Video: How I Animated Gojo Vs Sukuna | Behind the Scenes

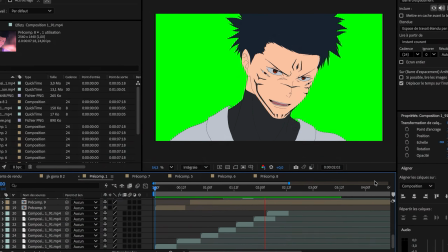This meant I had to separate the mouth from the other layers in After Effects.
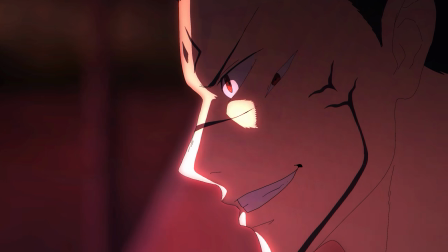Now we can finally start talking about the epic cuts from the fight, and there's no better place to begin than this shot of Sukuna bursting towards Gojo.
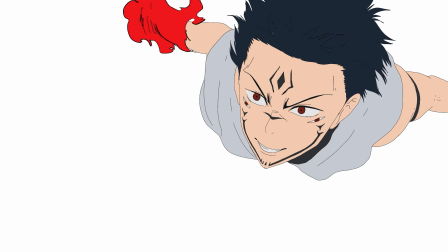This cut starts at 24 FPS, and then when Sukuna's flying towards the camera, one frame is animated on 1s,
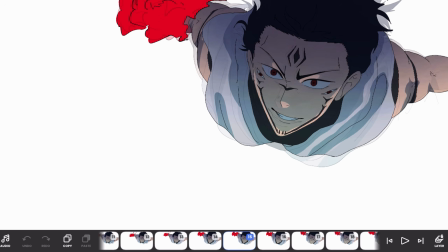so 24 FPS, and the other is animated on 2s, so 12 FPS. It switches between the two basically.
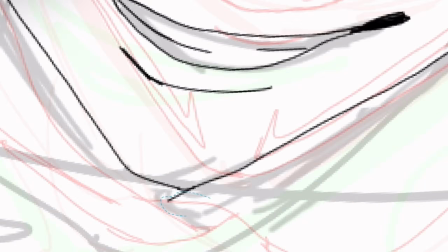The technique I use for this animation to convey speed is that the characters zoom slowly while the clothes and the hair move quickly.
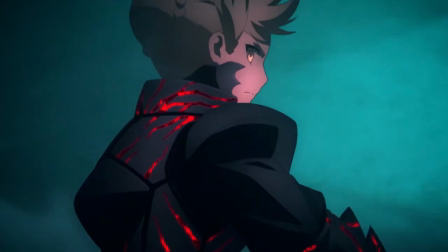This is a technique Yutaka Nakamura and Masayuki Kunihiro use a lot, and it's also a technique I use in this cut of Gojo sliding.
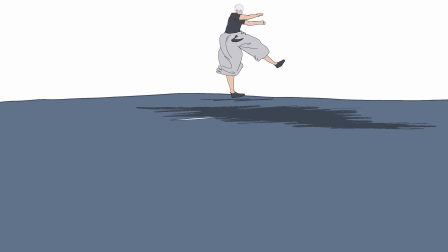In this cut, the ground is moving rapidly, and the way I illustrated that is with smear frames.
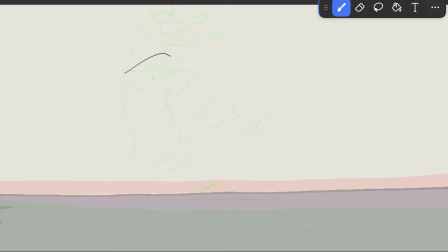The ground is animated on 1s, while Gojo is animated on 2s and 3s and even lower frame rates at the end.
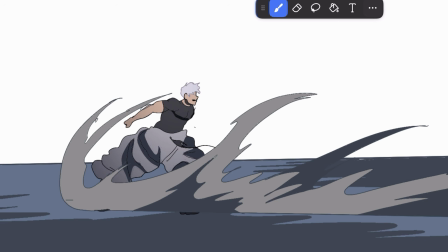The smoke, on the other hand, is animated at a higher frame rate and moves more quickly.
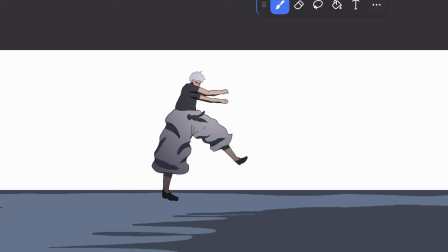You can also see that the clothes and the hair are moving at a faster rate than his body.
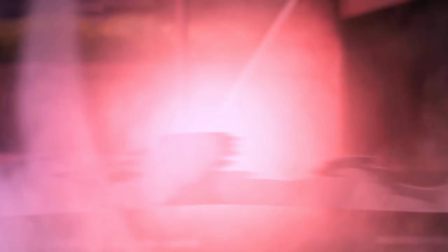And it's for the same reason as the Sukuna cut I talked about previously, to convey speed.
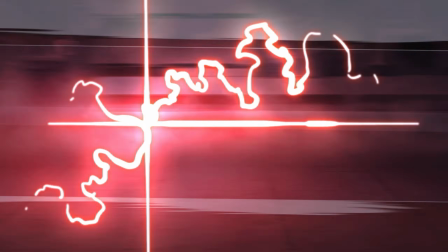Speaking of speed, the cut that conveys speed the most is this one.
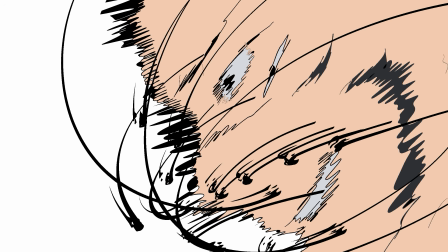But this was more of an experimental cut, but it still ended up being in the animation anyways.
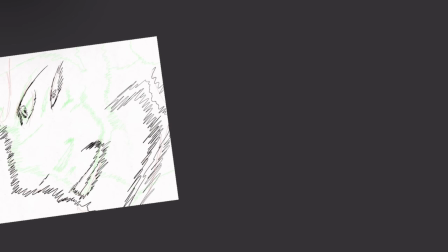In this cut, Sukuna is very simplified, the lines are thicker and use smears,
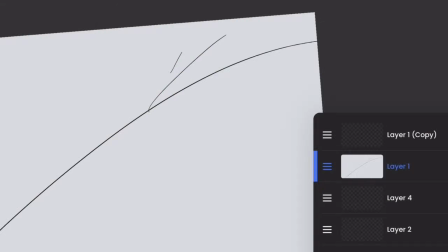and more importantly, I added brush strokes to give even more intensity to the animation.
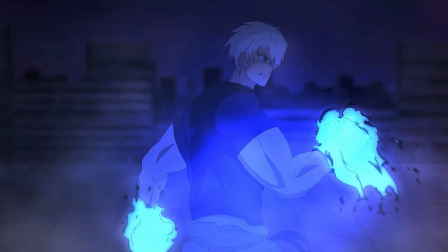I took inspiration from this cut from Gurren Lagann. This cut is the first fight choreography between Gojo and Sukuna.
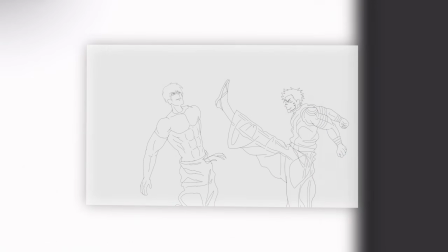The way I animated it was by drawing the key poses first. For example, when Sukuna throws a kick and Gojo dodges it, that's one key pose.
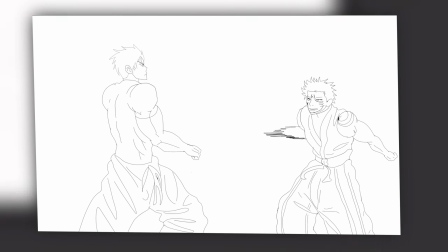Then I drew the next key pose where Sukuna prepares to punch Gojo, followed by the pose where Gojo parries his attack.
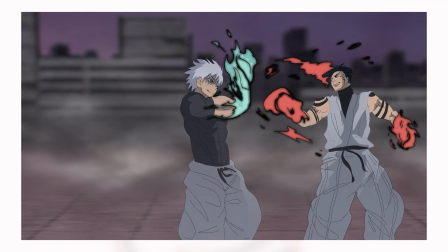After drawing those key poses, I animated the camera by adding zooms, pullbacks, and I positioned the characters correctly and fixed some of the drawing's issues.
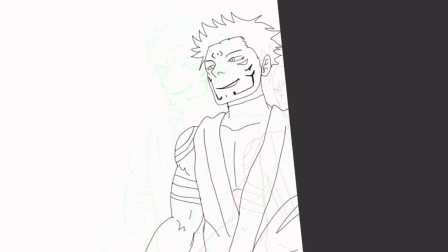Once this was done, I created the clean line art and added the in-between frames.
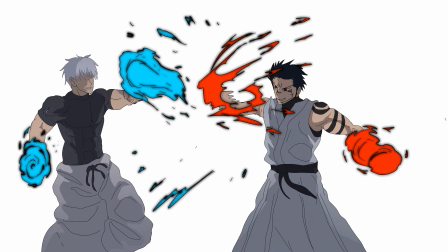This cut took me over 2 days to complete, even though it's only about 3 seconds of animation.
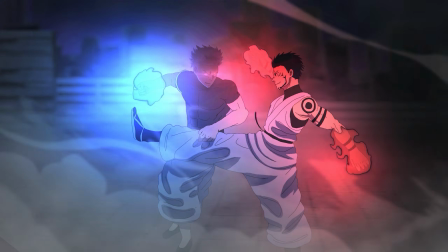The cuts after this have slow motion, hair movement, impact frames,
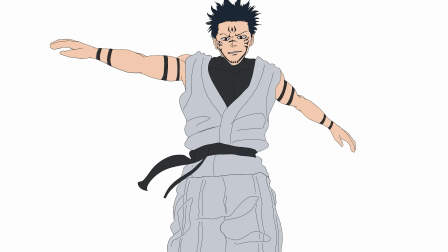and they all lead to this cut, which I think is one of the best cuts of the entire animation.
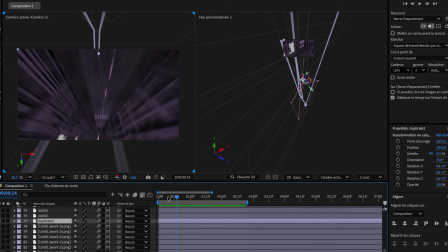The cut of Sukuna getting sent flying. This one was kinda hard to make because I had to do the background in 3D in After Effects, and by the way,
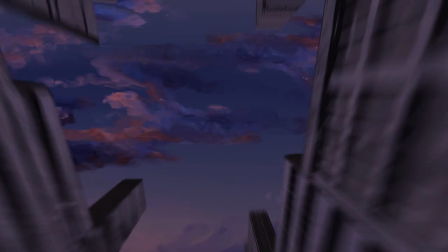I'll explain how I did these backgrounds in the compositing part, but the point is that I had to make the camera spin while it was moving forward.
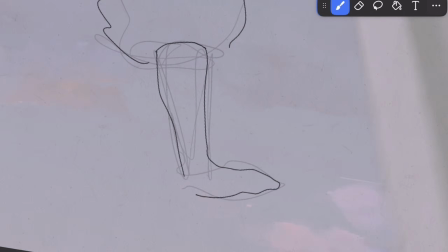And the goal here was to animate Sukuna without making him rotate too much, since the camera is already locked on him.
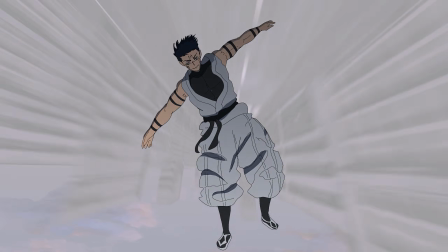So I animated the shadows so it looks like he's rotating.
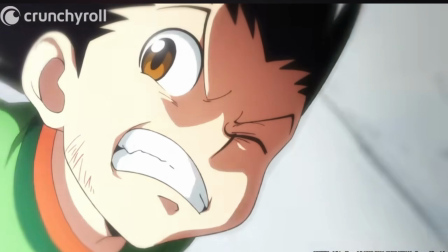Now, I could have used a still frame and only animate his clothes and hair, but that would have felt too stiff,
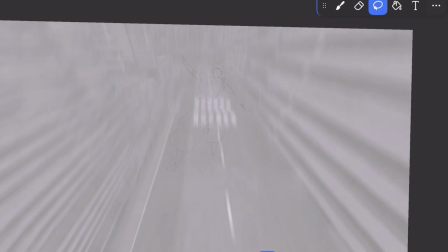and so I made his body rotate slightly and I pulled him back progressively, so it really feels like he's getting sent flying.
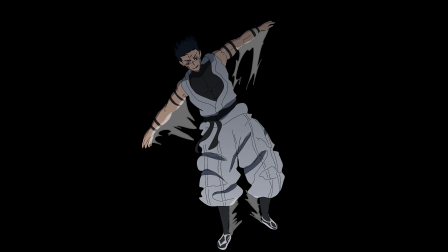After that, I added quick wind to give the animation a feeling of intense speed.
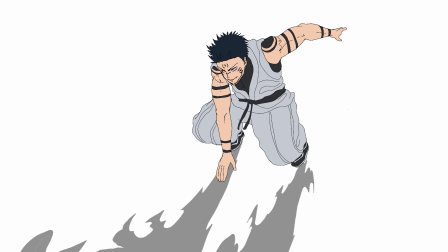After that, I animated the cut of Sukuna sliding in the ground, and here the 3D background really elevates the animation in my opinion.
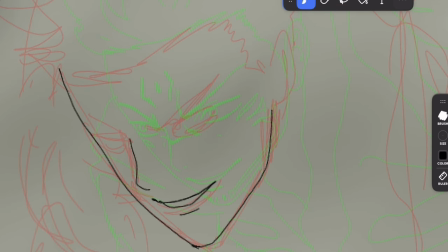Again, this time, I used the technique of having Sukuna's body move slowly while his clothes and hair move quickly.
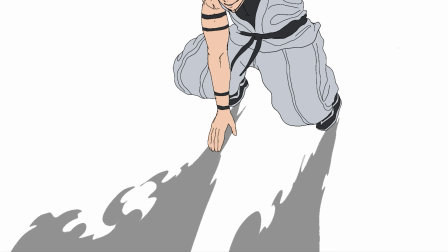And I added a trail of wind along with debris to show the impact his body has on the ground when he's sliding.
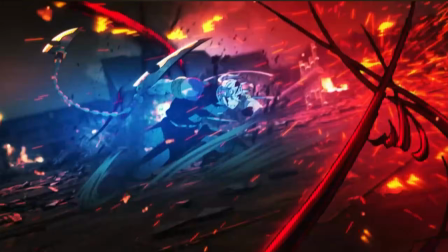I also took inspiration from the sliding animation we see from Kunihiro's animation.
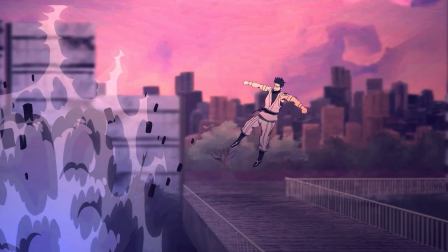For this cut of Gojo running towards Sukuna while breaking the ground,
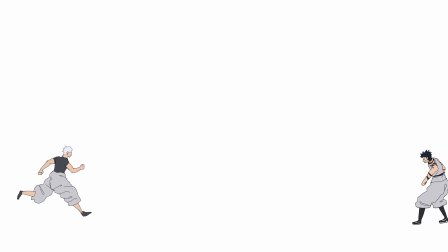I decided to animate the background first because I already had an idea of how the characters would move.
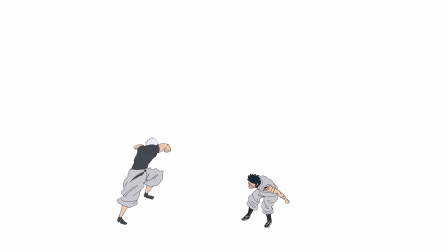I then animated the key poses of Gojo running and added anticipation before he slammed his foot into the ground.
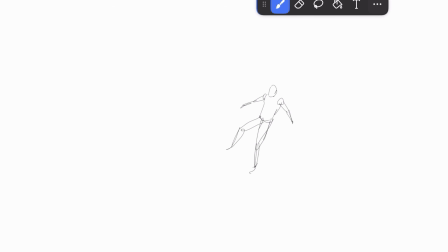I created that anticipation by lifting his arms and having his right foot push him upward while he prepares his attack with his left foot.
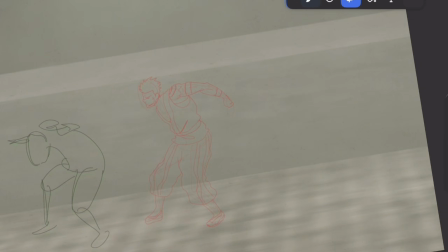I looked at reference of people jumping and used similar poses to make it feel like
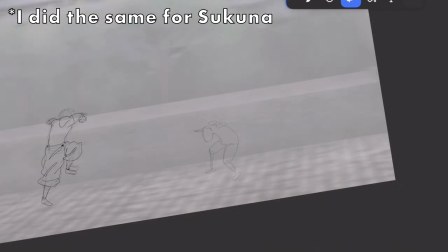Gojo is gathering as much momentum as possible before bringing his foot on the ground.
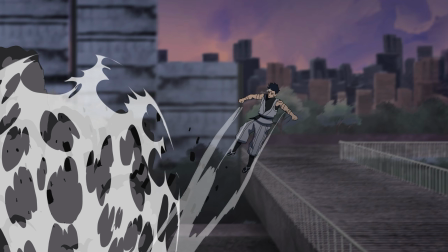And obviously, we can't forget about the effect animation, because without it, the animation loses all its impact.
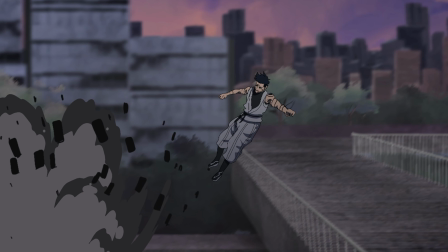I created 4 layers of effect animation, and 1 for the debris, and 3 for the smoke and explosion effects.
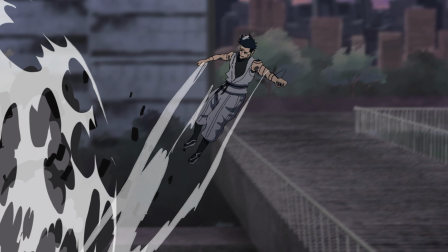And I use a circular shape to create the explosion and smoke effects.
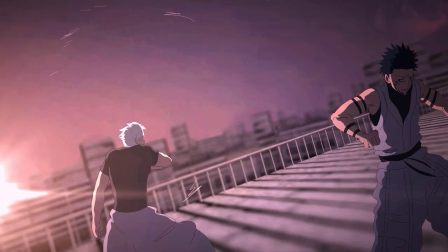The next cut is, in my opinion, one of, if not the best cut in the animation.
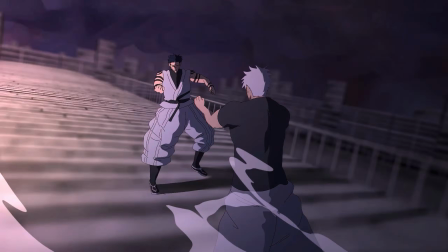And the reason why is because it's pretty similar to the cut with the fight choreography between Gojo and Sukuna.
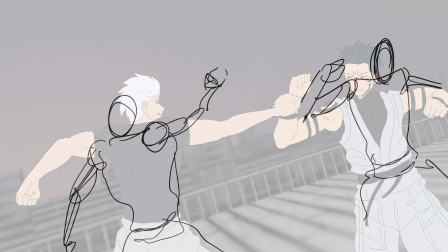But this time, it has a 3D background and the camera rotates around the 2 characters.
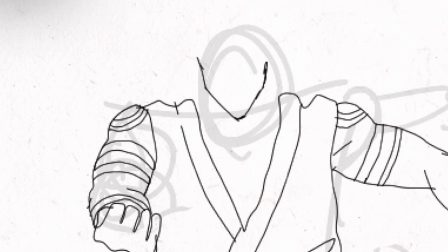Since I said I was going to talk about the 3D later in the video, I'll just say one thing about this background.
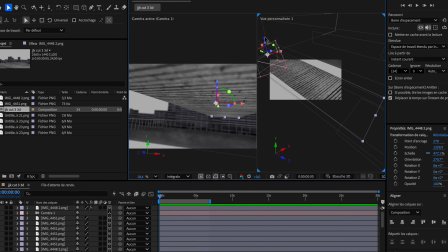It was really hard for me to pull off. You guys may not know this, but this project was the first time I used 3D.
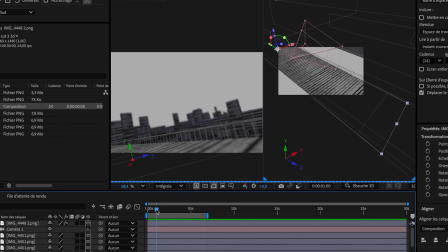And since I suck at Blender, I decided to use 3D in After Effects since it's easier for me.
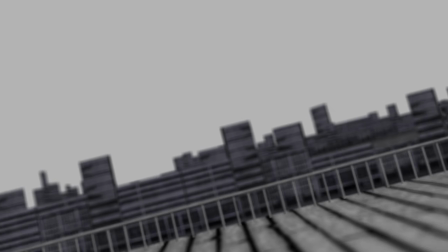But you have way less options than Blender. But yeah, making the camera rotate was really hard, as you can see from this early version of the 3D background.
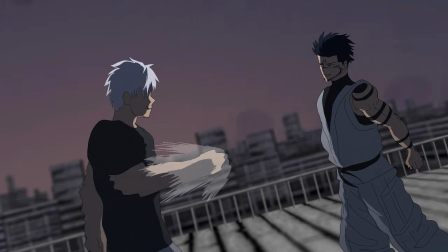But you know what was even more time consuming? Animating the characters. Since Gojo and Sukuna were constantly moving on this 3D environment,
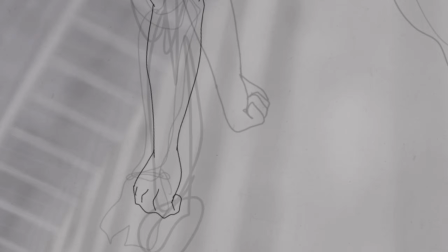I had to change their angle slightly every frame as I animated them throwing punches, dodging attacks and parrying attacks.
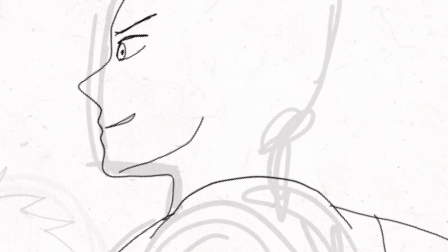So, I can tell you there are a lot of imperfections, but the fact that they're always moving and that the camera movement is more dynamic makes this cut stand out from the other.
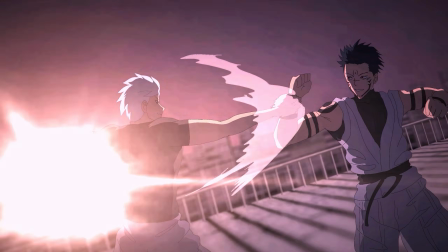This cut took me 3 days for 2 seconds of animation, but it was worth the struggle, and I'm pretty proud of this one.
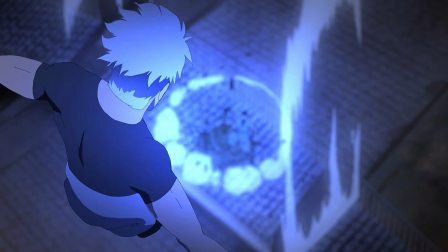This one was also complex, but not on the same level as the one I just talked about.
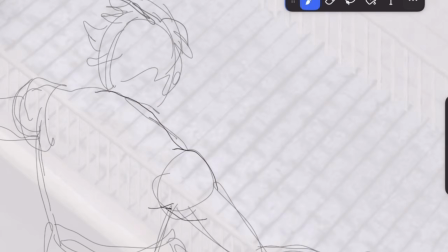In this cut of Gojo jumping from the bridge, I started by animating the background by separating every asset.
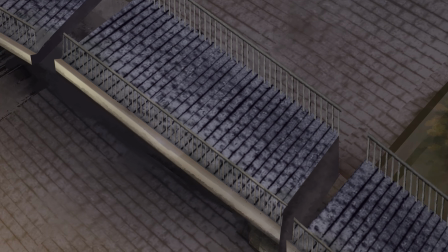I cut the bridge in 3 layers and the ground in 1 layer.
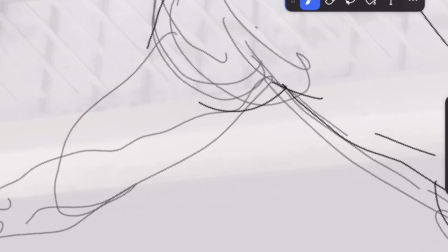After Gojo jumped, the middle part of the bridge is not moving, but the left part and the right part are moving away from the middle part.
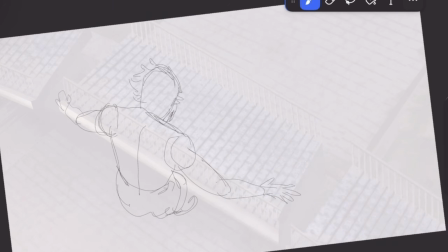And at the same time, I made it so that the background zoomed out, and I also added a shake to give more impact to the destruction.
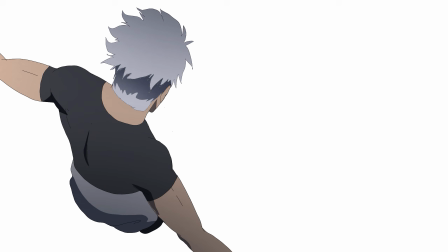For this animation of Gojo jumping, the hardest part was drawing Gojo again because of the perspective and the foreshortening.
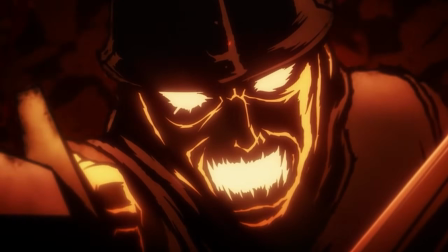The foreshortening technique consists of making the object close to the camera bigger while the rest is smaller, and this is used to create an illusion of depth.
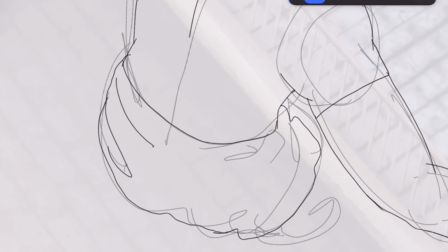And in my opinion, it makes it even harder to get my proportions right because it deforms the character.
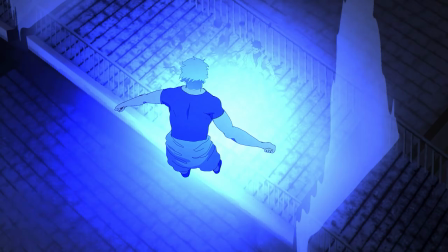Personally, I think I did a decent job at conveying the perspective effect, but the movement could have been better.
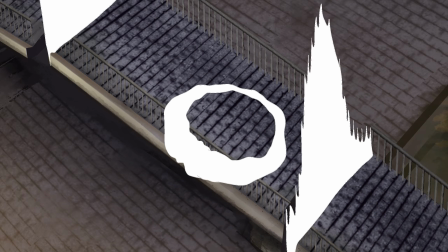But again, this time the effect animation saved the cut because it made the background feel less like a PowerPoint presentation.
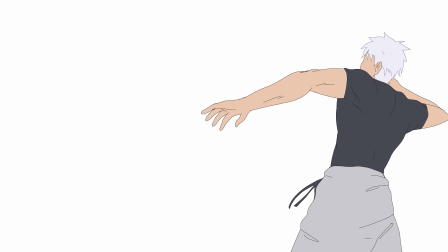This cut shows Gojo again, and this time he's throwing the middle part of the bridge where Sukuna is standing.
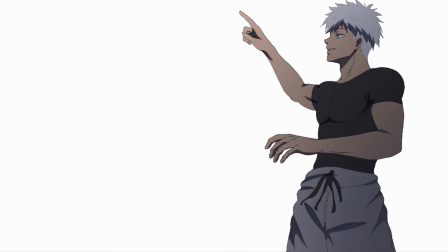At the beginning of the animation, Gojo prepared his attack, so I made his left arm move upward while his body moves backward.
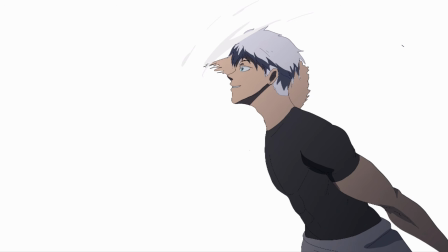Then I added smears to create quick movement, and after that it slows down again.
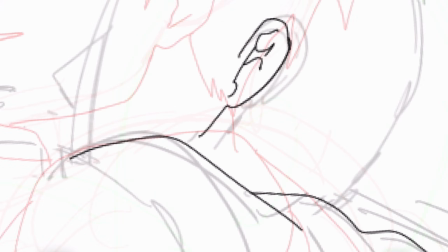With these kinds of animation, you can think of it as an ease in, ease out transition.
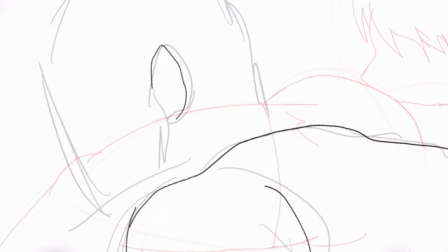It's slow at the beginning, fast in the middle, and slow at the end again. Then, for this cut of the bridge being destroyed by Sukuna, I added 10 impact frames.
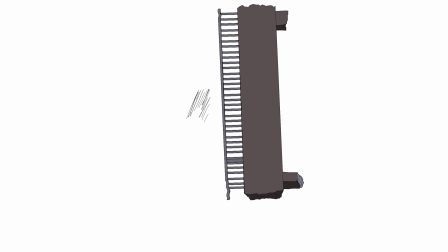Before the impact, you can see Sukuna move very quickly, but he's blurry. For the impact frames, I used a pencil brush to make them feel like they were drawn on paper and give them a less digital look.
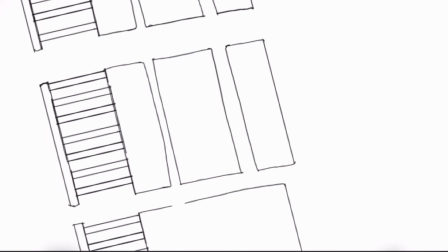After that, I animated the bridge being cut into 24 pieces.
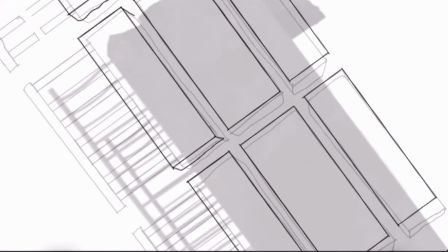I only draw small numbers of frames to create the slow motion effect, since it would have been too hard to redraw it so many times because of how detailed the bridge is.
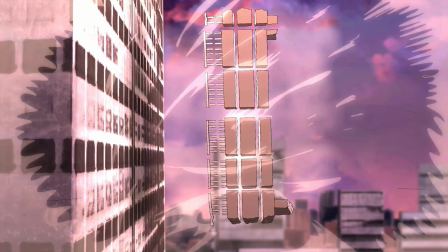However, I did add a camera shake effect and some wind animation to give it even more impact.
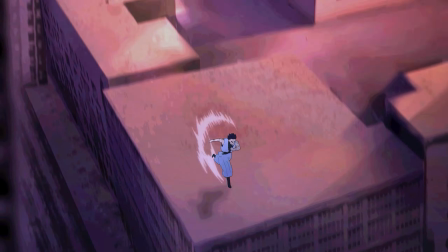After this, there is a cut with an explosion,
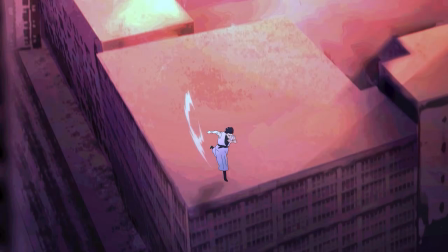and I also animated the camera movement first on this one and then used the anticipation technique before Sukuna jumped, and it led to this cut,
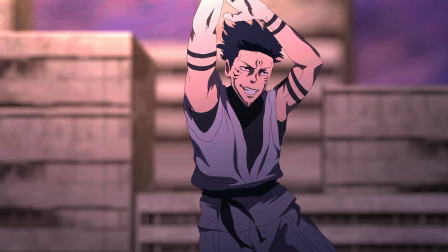which took a lot of time. Just to give you an idea of how long this took, I had to draw 24 individual drawings of Sukuna,
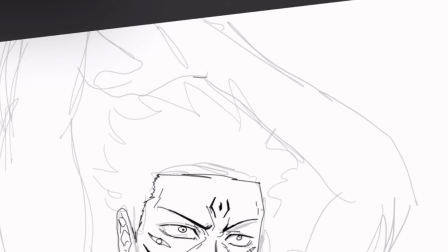and one drawing of this quality can take anywhere from 20 to 50 minutes to make,
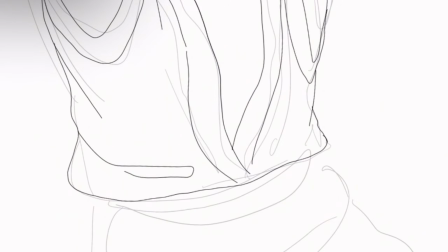without even taking the shading and colors into account. So yeah, it was a nightmare.
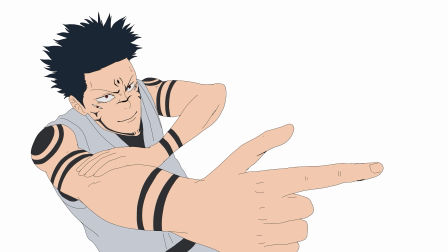Plus, Sukuna was talking during this animation, so I had to animate his mouth, matching his voice lines while he was moving.